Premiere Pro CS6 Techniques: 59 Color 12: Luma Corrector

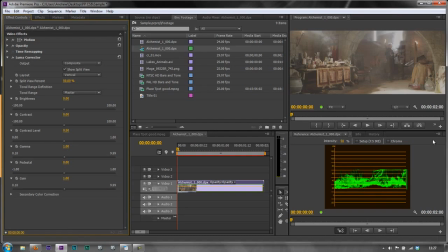4:32 In fact, I'm just going to bring the waveform monitor over a bit, I think. I'll relay out my workspace.
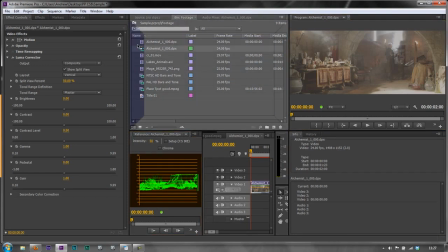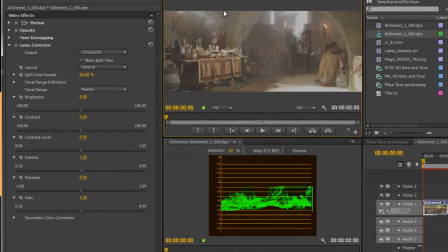4:49 Okay, so now we have the waveform monitor here and the program monitor here just to get things a little bit easier to see.
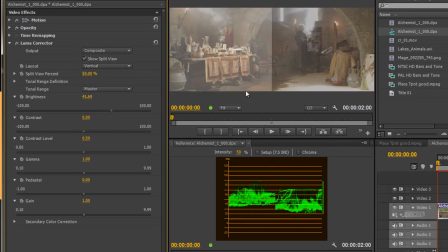4:56 If I start playing with brightness and just pull it up, now bear in mind only one side is being affected, so you're just seeing one side of the waveform on to move up. All I'm doing is I'm pulling up all of the pixels as a single lump or all of the pixels down as a single lump.
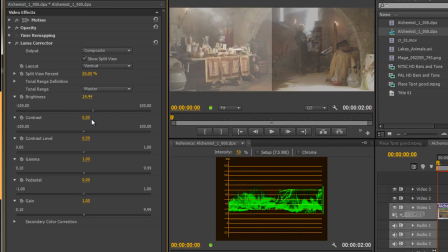5:12 So it's not actually increasing the range, it's only moving the range. So I'm going to take that back to zero.
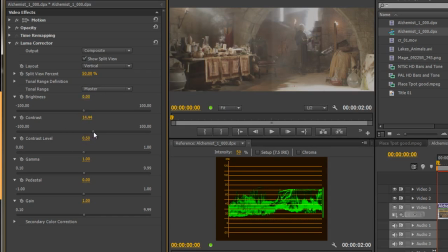5:20 Whereas if I start to move contrast and I start pulling contrast out, you'll see that I am actually expanding the range. But I very quickly get to the point where I'm hitting zero down here, but I'm not at 100% here and that's where I can play with the contrast level and I can pull the contrast level so it's roughly in the middle
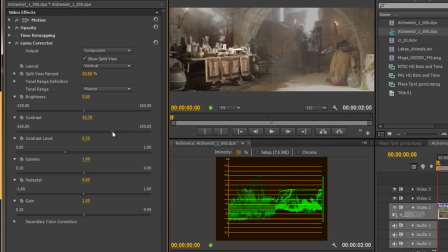5:41 and then I can increase the contrast range and get to the point where I'm almost at 100% and I just play with that contrast level Pedestal does a very similar thing in fact your pedestal will move an item up and down so pedestal is another way of just moving the whole thing
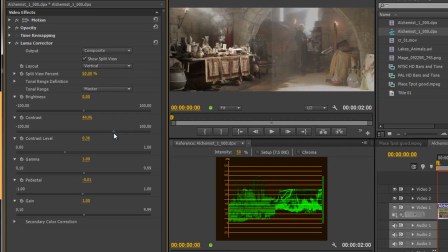5:56 as one and then go back and I can just pull the contrast out so it's pretty much at 100 and 0 now I've got a really rich range although it still doesn't look absolutely brilliant so what I then want to play with is the gamma the gamma is the midpoint and what I'm
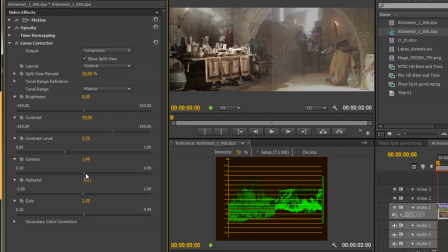6:13 saying is do I want this to be brighter or do I want it to be darker and I think this really needs darkening up so I'm going to pull it to darken it up and you'll see that I've still got my highlights up here at 100, but I've pulled a lot of the mid-range pixels, the mid-point, down to make it a lot more dark and moody.
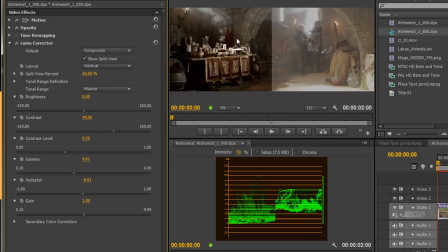6:32 And you can see that this is before and this is after, and that's a nice, rich shot. Gain will allow me to decide if I want to boost highlights or pull down the shadows. So if I pull gain up, I'm effectively increasing the gain of this shot, increasing these highlights,
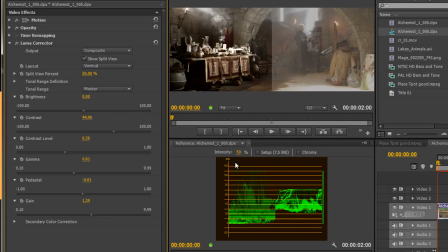6:48 and blowing out some of them in actual fact, and pulling it up and just make it a little bit stronger. I don't really want to play with gain to be honest with you. So I'm going to take gain back to one in the middle there. And so this is the sort of shot I've ended up with. I might just play with my gamma, do I want it to be quite that moody.
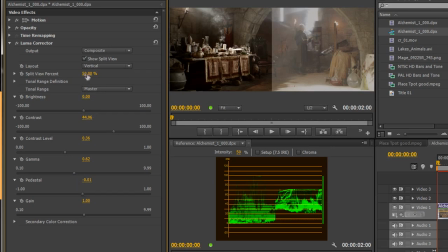7:07 We'll have a look. Now I'm just going to turn off the split view.
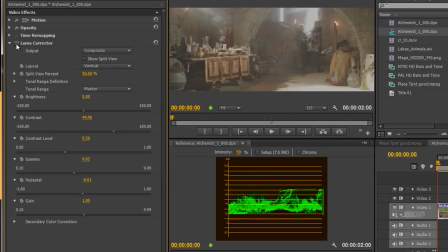7:10 So that's the final shot and if I just turn off the luma corrector, that's before and that's after. So before it's really quite a flat shot and we've got a very restricted range and when I do after you can see that I've got a wide dynamic range
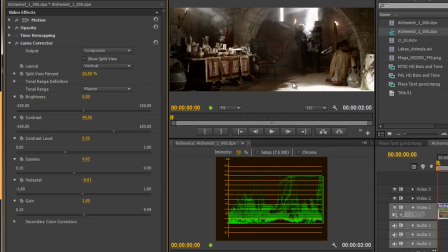7:24 from 100 to 0 possibly slightly overdone in this particular case but still it's looking really powerful the only thing that I would then do to this shot is I think I would probably add some kind of colorizing to it to give it a bit more emotional impact
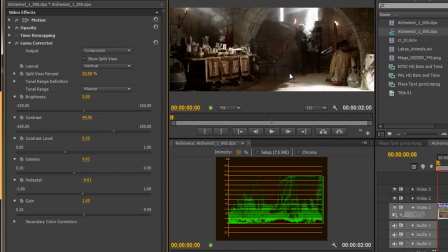7:38 I've done the correction if you like but now I would go in and make a color change just to give it that little bit more impact